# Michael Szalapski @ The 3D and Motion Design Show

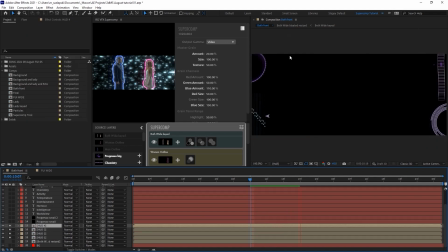Then I used Universe HUD for all the extra FUI greebling on the sides here. Universe HUD has so many cool different things you can add.
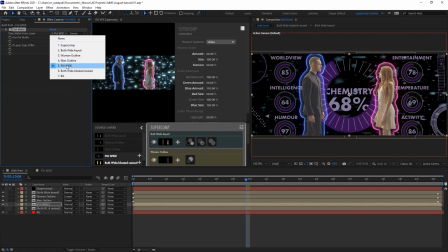Anyway, I pre-comped all of it and used the set matte effect to keep it out of the inside of their glowy things.
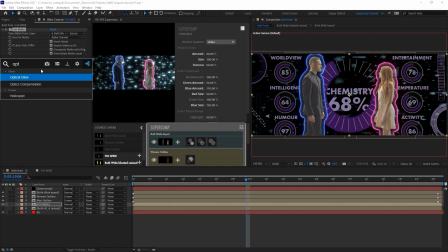And then, to make it look more like a screen, I added optics compensation, popped it above the set matte effect, and cranked it up with reversed the lens distortion on it. So it's got that kind of neat little bent around a lens kind of look.
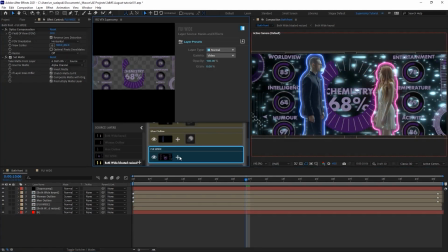Then it was time for Super Comp. I put just a little bit of light wrap on it, and just a bit of haze to help kind of set it inside that scene. And then, wouldn't you know it, I applied some optical glow.
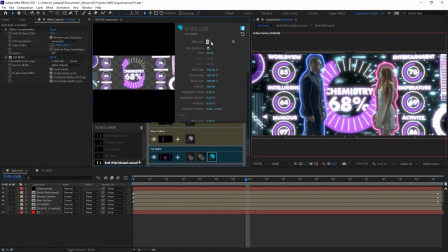And I didn't want it to be too much, so I took the amount down quite a bit and put the size up to make it a little more diffused. What? You thought I wasn't going to put optical glow on something? Psh.
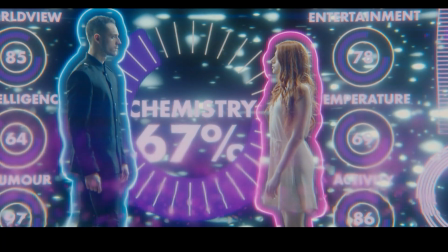Now, you may have noticed this swirling purple mist of love's machinations circling them.
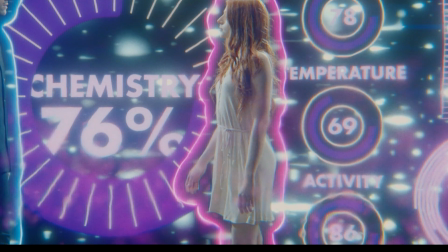Finally, some trap code particular. I started with a simple fluid sim. Yeah, I know. Simple and fluid simulation don't usually go together.
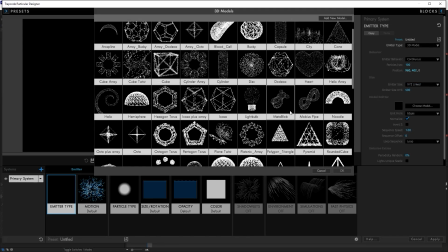I changed the emitter type to be a 3D model because I want this to be going around the people, and picked this handy little tube short that's included.
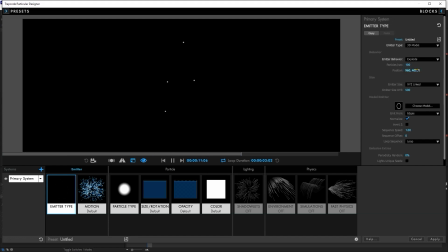I changed it to explode because I just want the particles to stay there. I don't need a whole bunch popping out. Particles per second up to 1,000. Now, I don't want them moving by this random velocity. I want it to be all by fluid sim. So I put the velocity down to 0
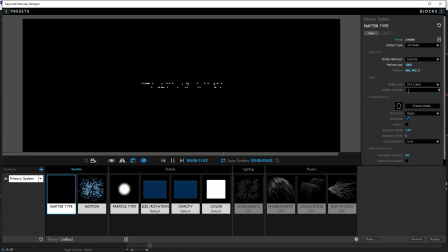and spun it on its side and made the model just a bit bigger because I want it to be going around them all the way. And now, as promised, your simple fluid sim, change it to a vortex tube and made it just a little bit larger than the emitter itself.
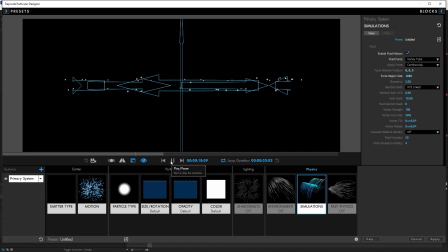And now look at this. We've got some really handy little swirly motion going on. But we can make it more interesting than that. We'll add some random swirl value, about 52 here, and hey, look at that.
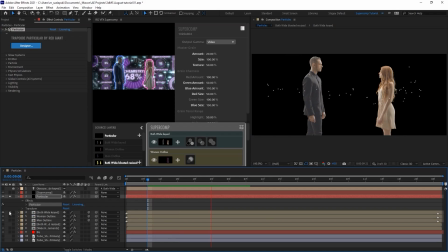So maybe make the vortex strength a little bit stronger, and look at that, we got it going around these people. Now, it's actually just going in front of them, but Particular has a really handy feature here, so I can take the keyed part of them that is set as a 3D layer and make it an obscuration layer. So now, you've got particles going around in front and then around behind them. Neato bonito.
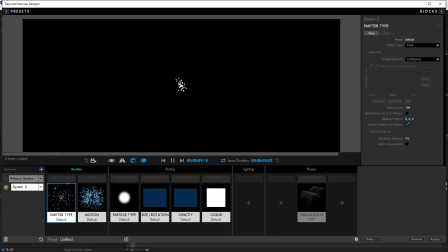But we're not even going to see these particles. We're going to turn them off. Then we have a new particle system we've added, and we don't need a whole lot of them. These are going to be emitting from the parent particles. We only need about 20 per second, and we don't want them moving at all either.
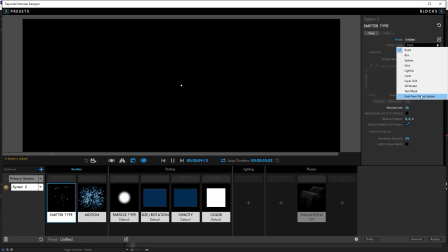They're going to get their motion from their parent particles. Speaking of which, there we go.
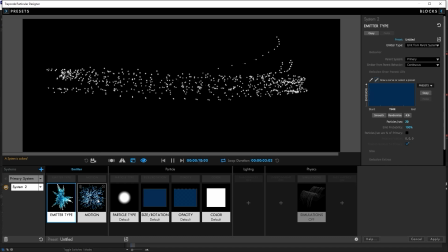We're emitting from the parent system, and they're getting that motion from the velocity of the emitter, but we want to bump that up even more to get nice party of particles. And we don't need it to last very long.
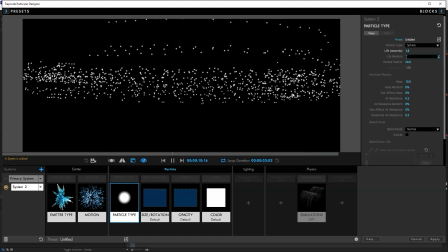1.5 seconds on the life is really all we need. And we'll make that a little bit random so that when things are fading on and off, there'll be a little more variation in it. Now, we'll give these particles a bit more motion here with their own environment settings, completely separate from the fluid physics.
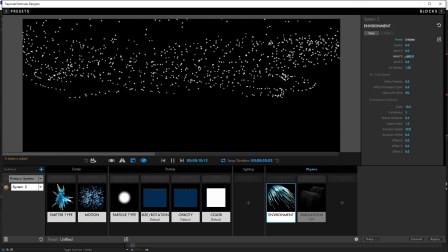We'll blow them upwards with some wind, so they have some more upwards motion, about negative 500 on Y should be good. And we'll use the air turbulence to make it affect their position by about 100, and we'll move that with the wind 80%. We've got a lot of nice organic motion happening inside this particle system.
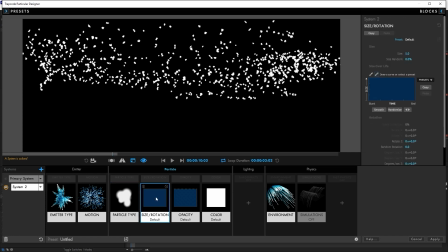But we don't want just points, we want cloudlets, and we're going to make these big. But we're not going to stay big the whole time.
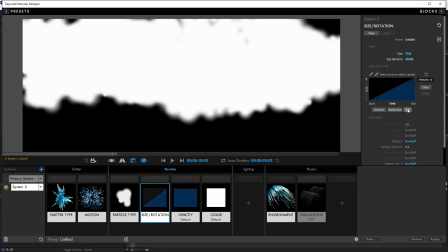We'll make them kind of fade, not down, but fade up, because smoke kind of tends to get bigger,
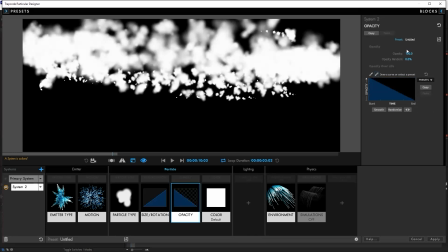and then we're going to make it fade down over time, opacity-wise. So we'll go up in size and then down in opacity, and we'll make the opacity 3.
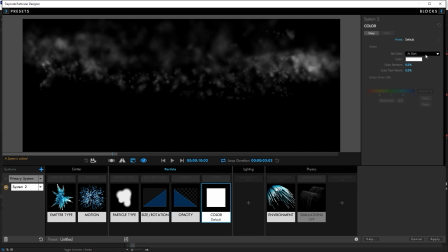So we're going to go up from 3% opacity down to 0 over their life. Now we also want to have some nice color.